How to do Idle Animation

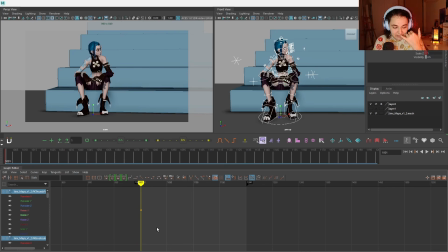[8:17]
Usually when we create libraries for idle animation, they are 300 plus, so yeah, 200 is not that bad, so we're gonna work with 200 frames today. All right, we got our good posing that we are gonna try to bring to life. Now, before I have jumped into this,
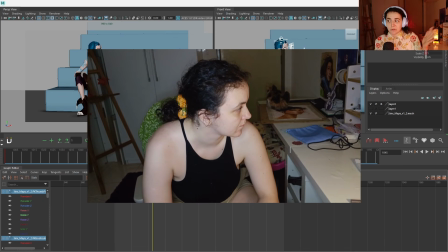[8:35]
I did some reference video where I just sit down and also looked at the side and sort of just look at how my body moves.
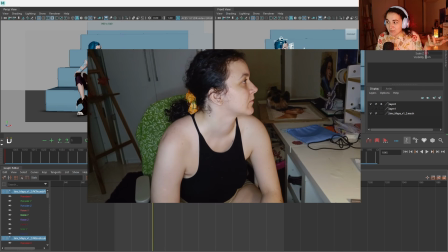[8:44]
Not much is happening, just me sitting, moving my head around, which you should do probably just to observe and kind of see the timing for the head.
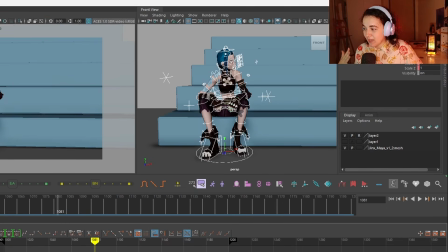[8:53]
Important thing about idling is that we have to choose which part of the body moves the most, and as I said, in most of the idling animations it's the head, so we're gonna start with the head.
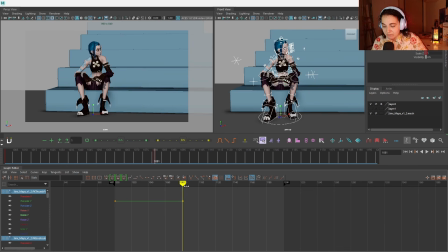[9:06]
So let's put a key here.
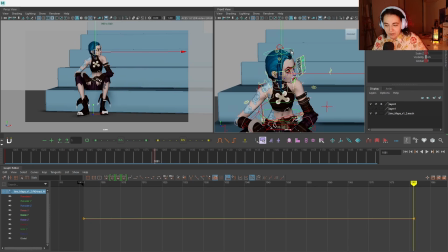[9:08]
Let's say we have her seeing somebody, because my idea is that she's waiting for someone and she's kind of looking into the crowd.
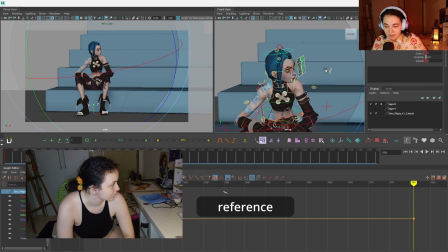[9:16]
Maybe she's waiting for why. Let's make her head kind of lift up a little bit to look up.
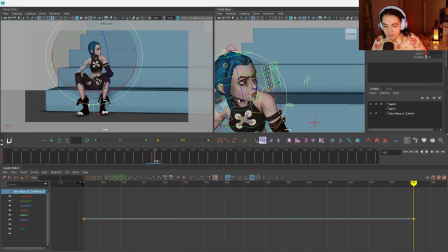[9:25]
This is going to be our main point, that she's looking up to see somebody. As you can see, I'm doing very subtle first, just moving it a little bit.
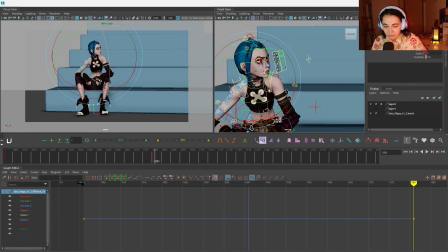[9:32]
Don't forget about the neck. Neck is important, and then the body will also go up, stretch a little bit more, and you can push it up. I'm using Animbot because it saves me a lot of time. This is pre-selected and it's just faster to work like this, so I'm going to be using Animbot as I show,
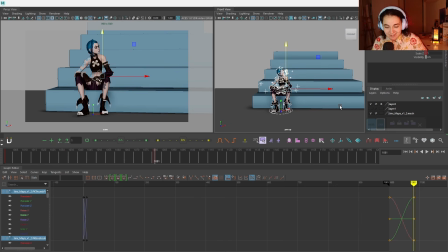[9:52]
but you still can just not use it and go and select everything like this. or created a different way to select the quick select sets, or maybe you have some other plugins to do so. And another thing that I like to do first is always to work in step keys. So I'm going to change everything to step keys first. Now we have these two keys.
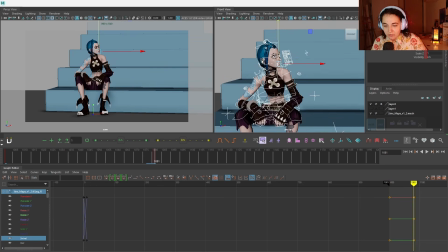[10:11]
So we can see her looking up. This is not big, pretty good.
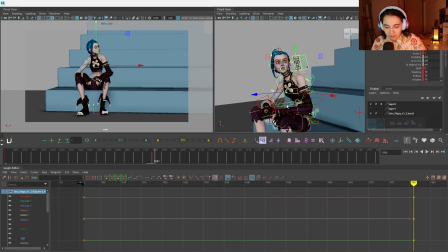[10:16]
Can make her even a bit taller and push a bit more over here. There you go. Let's check. Yeah, this is good. This is not much movement. Now, take a look what I moved. I moved the head, I moved the neck, I moved the torso, because this is the first obvious things that you think about when you lift up the head.
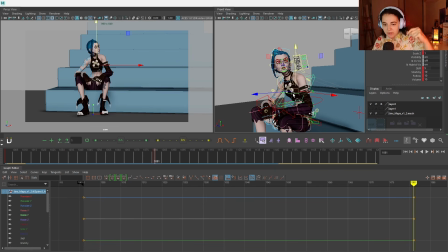[10:36]
But apart from it, your entire body will react because she saw something, right? And when we move the body, even the top body, the rest of the body should react too. So let's go and find what else will react.
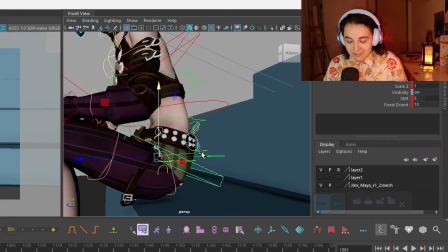[10:49]
Well, probably this part of the body. If you're sitting like me, crouching right now, your back, try to straighten up. You will feel that your pelvis will also have a subtle movement.
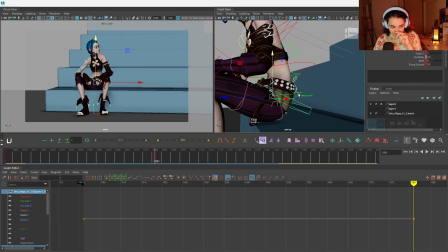[10:58]
And this is something that I always advise to do animators, that if you need to create the movement, and sometimes it's not obvious on the video, like one of your reference, move it.
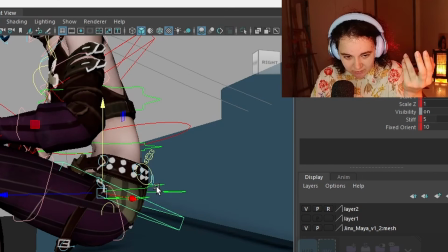[11:09]
Feel which part of your body moves. So if you're sitting like this, crouching down, you move up, do you feel some movement in your pelvis? I feel, at least maybe mine, I don't know how about yours, but it is straightening up a little bit.
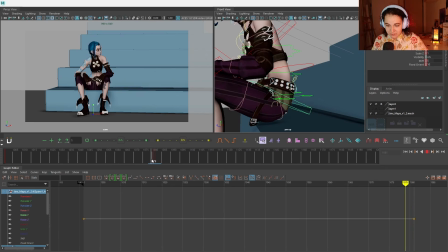[11:21]
So I will rotate it up a little bit. It helps her to push her body up a little bit.
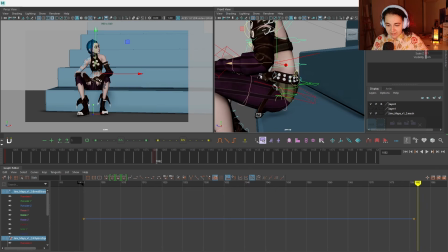[11:27]
You can push the belly inside as well. And notice that I'm not doing very big movements yet. Still only 2 keys over here. Yes, there you go.
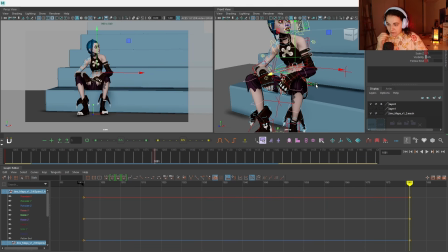[11:37]
And then maybe as she pushes, right, to look up, she puts a bit more pressure on one of the arms,
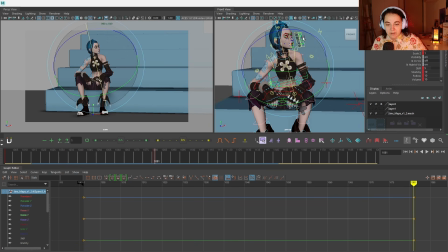[11:44]
which is, in this case, probably she's, you know, kind of leaning this way a little bit,
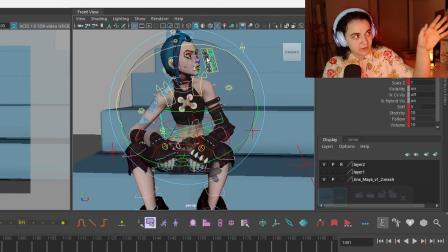[11:49]
right? Because when we straighten up to look to the right side, you tend to bend your body more to the left side.
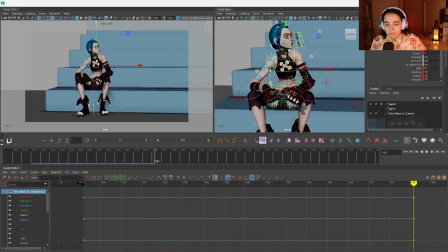[11:57]
So if you did this, obviously you will put a little bit more pressure over here.
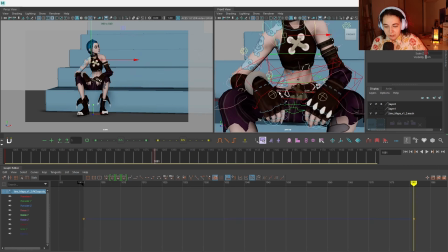[12:02]
So this could be some small shoulder movement. And if you put more pressure on the leg,
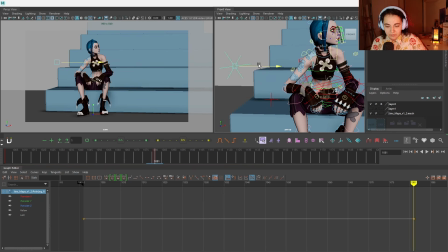[12:08]
the knee will also have a little bit of movement, and then you will have a little bit of movement of the arm pushing down. Let's see.
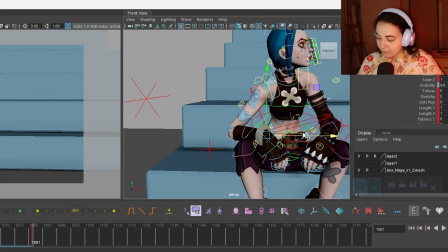[12:19]
Yeah, okay, put a little bit more. Have to be very subtle, because if you over move, not gonna work.